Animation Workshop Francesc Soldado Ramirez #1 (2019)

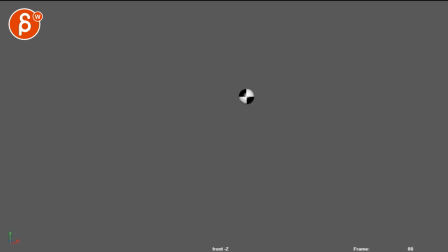4s
all right let's take a look at all of these here
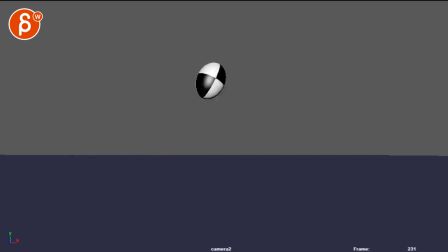12s
and it continues all right and then we got a character one okay
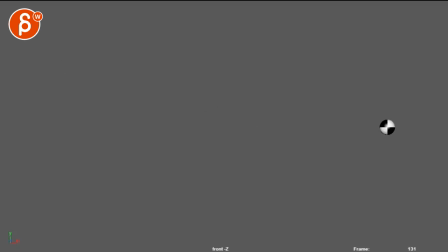i think it's ever so slightly slow there are two things that struck me i think at the very beginning i would take out actually three things i would take out the texture whoops um just because
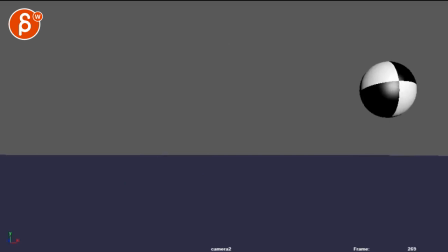39s
if the ball is not rolling and we don't need it just yet it's more fun here to see i don't think
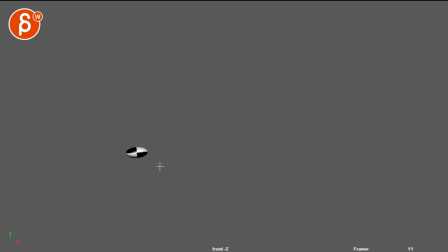44s
at the beginning it's needed the second thing i would reduce the amount of squash and stretch it might be okay on the first one probably okay on the second one but take 10 10 out of that
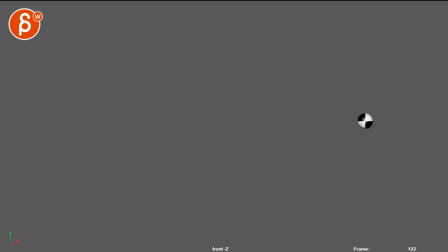61s
and then it gets into a lot of stretching and especially towards the end so something this small it just becomes very wiggly so I think once you get to here you really want
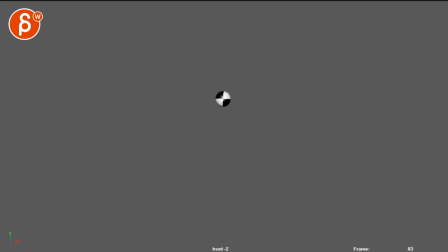78s
to start taking 30% out 50% out 70% out so then it becomes just a bit more hard now at the end those bounces become a bit too even it's not too bad but there's something where you want to go
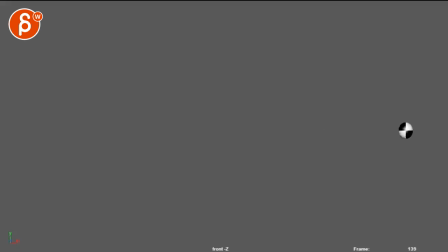97s
it starts to get faster and faster and right now it's a bit too slow towards the end even these guys are pretty slow but it's okay the distance pretty far but then as you get around to me it seems like around here
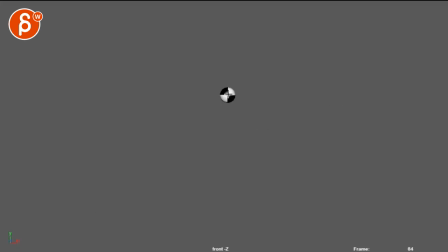115s
that's kind of the timing that I would have and just randomly let me just check this is going to be very boring
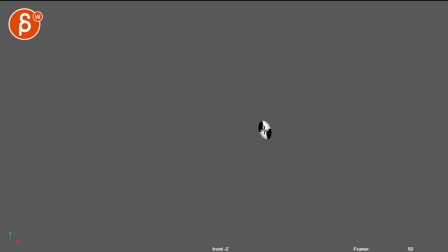I would like timing
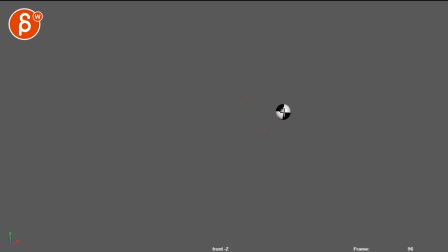147s
no no can I undo it? yes I can no Oh, I need to work on my Wacom tablet skills here.
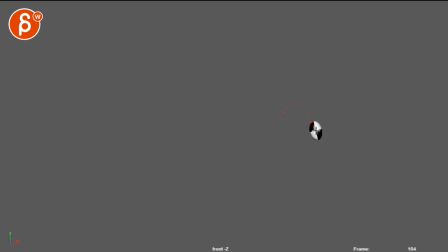164s
You should see my fingers. They're gripping this so tightly. Let's relax. All right, let's take this. So you can see how the spacing is getting bigger,
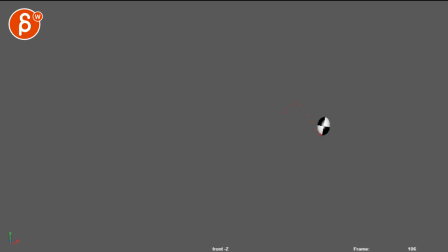180s
but I think you can exaggerate it. it does have a slight feel of evenness to it and looking at the arcs are pretty okay there's a slight feel of this being your arc at this very sloppy but where you can go a bit
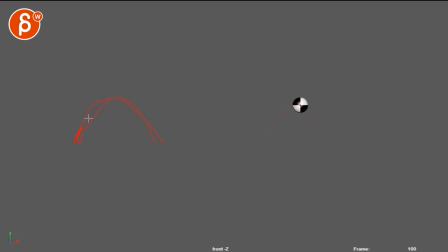198s
more exaggerated than the roundness to me it feels like they're ever so slightly too straight that makes sense so instead of big bounces like that they're almost a bit too flat there that coupled with the pretty even timing
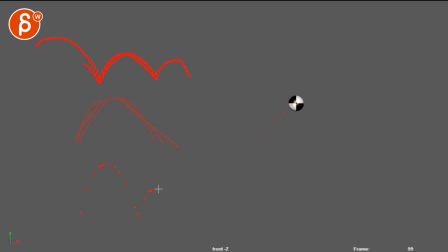215s
where i think you can you can exaggerate these where it really accelerates and then even at the end where the hang time is a bit more even sorry those lines are getting blurred here but my point is that during the ease in and out and on the apex side you want to
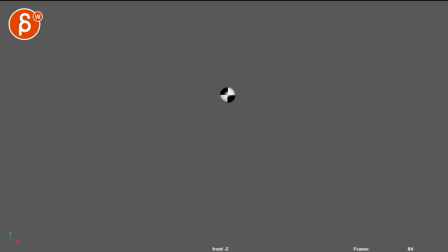233s
he's in and so you can exaggerate the hang time just a bit more that will give you just a bit more snappiness especially towards the end it gets a bit too slow the distance is a bit wide so you go from here to here
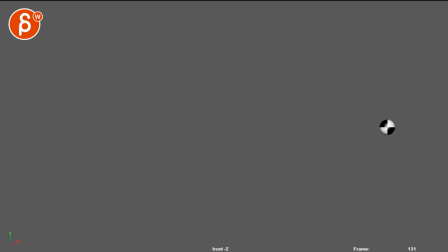254s
it feels like you will reduce more and more and more how far this ball travels that would be probably my biggest thing on top of the squash and stretch which I think is a bit too big. This one I'm not quite sure what it's supposed to be because right now imagine this is your your edge here it goes
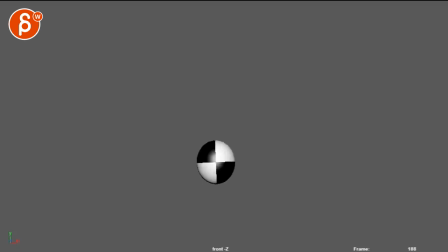276s
it's a bit of a mix between a squishy ball almost like a character ball because of how long you're keeping the contact point here it seems very deliberate versus if this was something really heavy i would take out the squash uh the stretch and
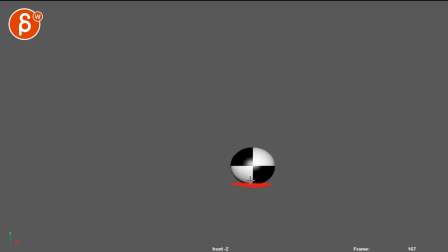294s
the squash here keep this over one frame so one frame bam next frame already back up and where is your down here here in your height so imagine this is a uh a bowling ball you know i will go
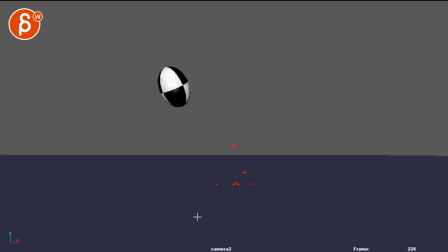311s
maybe this high bam and then the next one maybe this high that's it and then maybe roll
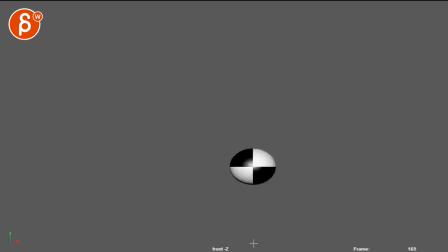317s
till here so that's my biggest thing for my question for you what type of ball do you want to do here is it for if you start out with bouncing balls i would look at something light which you have here and then quite the opposite that's something heavy so i would treat this as a bowling
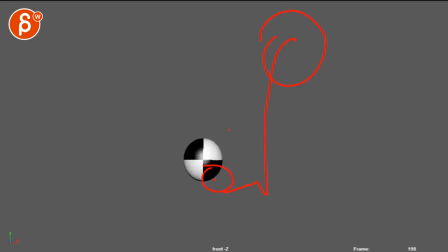335s
ball so it's just a little bit of a roll and a slight roll back
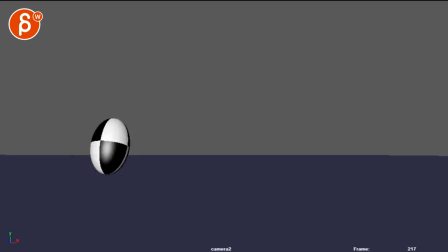341s
ever so slightly and then this one is pretty cute though this is your character ball you could even on this um anticipation there you can almost see if it becomes
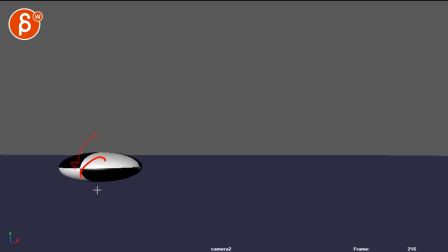355s
too weakly but you could almost have a lean back and then as you hold this hold this for a couple more frames and start leaning forward then you can go out here i really like this here i like your contrast
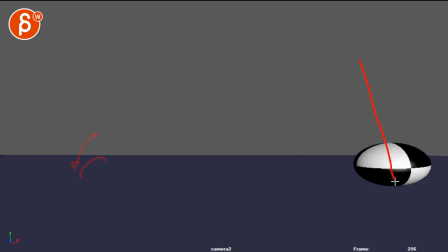370s
here here there's a lot of rotation there and then probably once you get to here this seems like you're almost starting to go this way
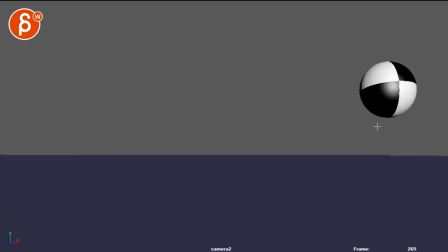385s
and then it lands straight where i would probably go lands here and then does this and finishes here nice hang time there and there's watches again
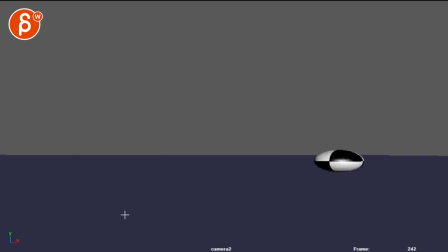one two three it's a bit even in timing one two three four almost huh so you could
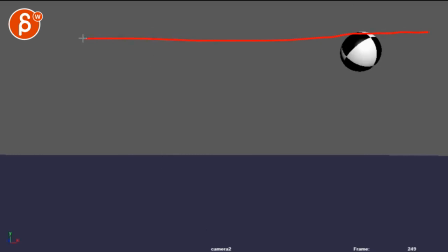419s
you could exaggerate a couple of things if you're going into character stuff so again i'm I'm doing some ghosting here. This is a perspective mode, so it might be a bit skewed. But you can see how this is the first level.
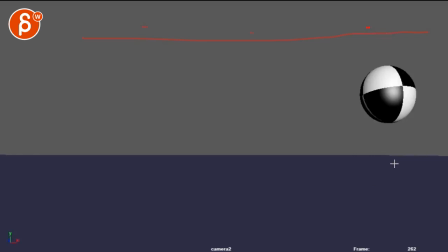435s
This is the second level of height there. Third one is around here. Last one is lower. So there is contrast, but I think you can exaggerate the height differences. So if you imagine you're having a long anticipation here,
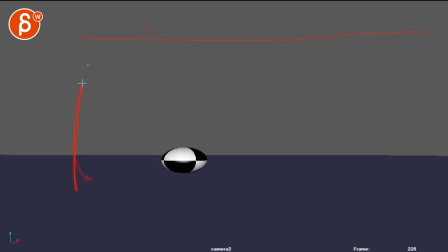454s
which gives you that really high jump then from here it could be something a bit lower and then how you get not what i'm doing right here but you'll go maybe up to here and then that something like this so maybe then it
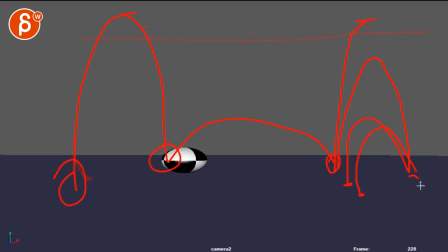470s
would land here so first second then your lens here then it would be here and then i'll be here that seems pretty uneven and contrasty and then height wise that could be interesting and the rotations are cute because that's your big difference there you
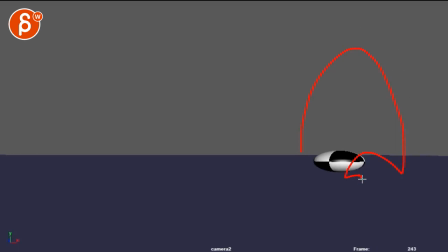486s
can almost have if it goes from here almost like that like a tiny one here I'm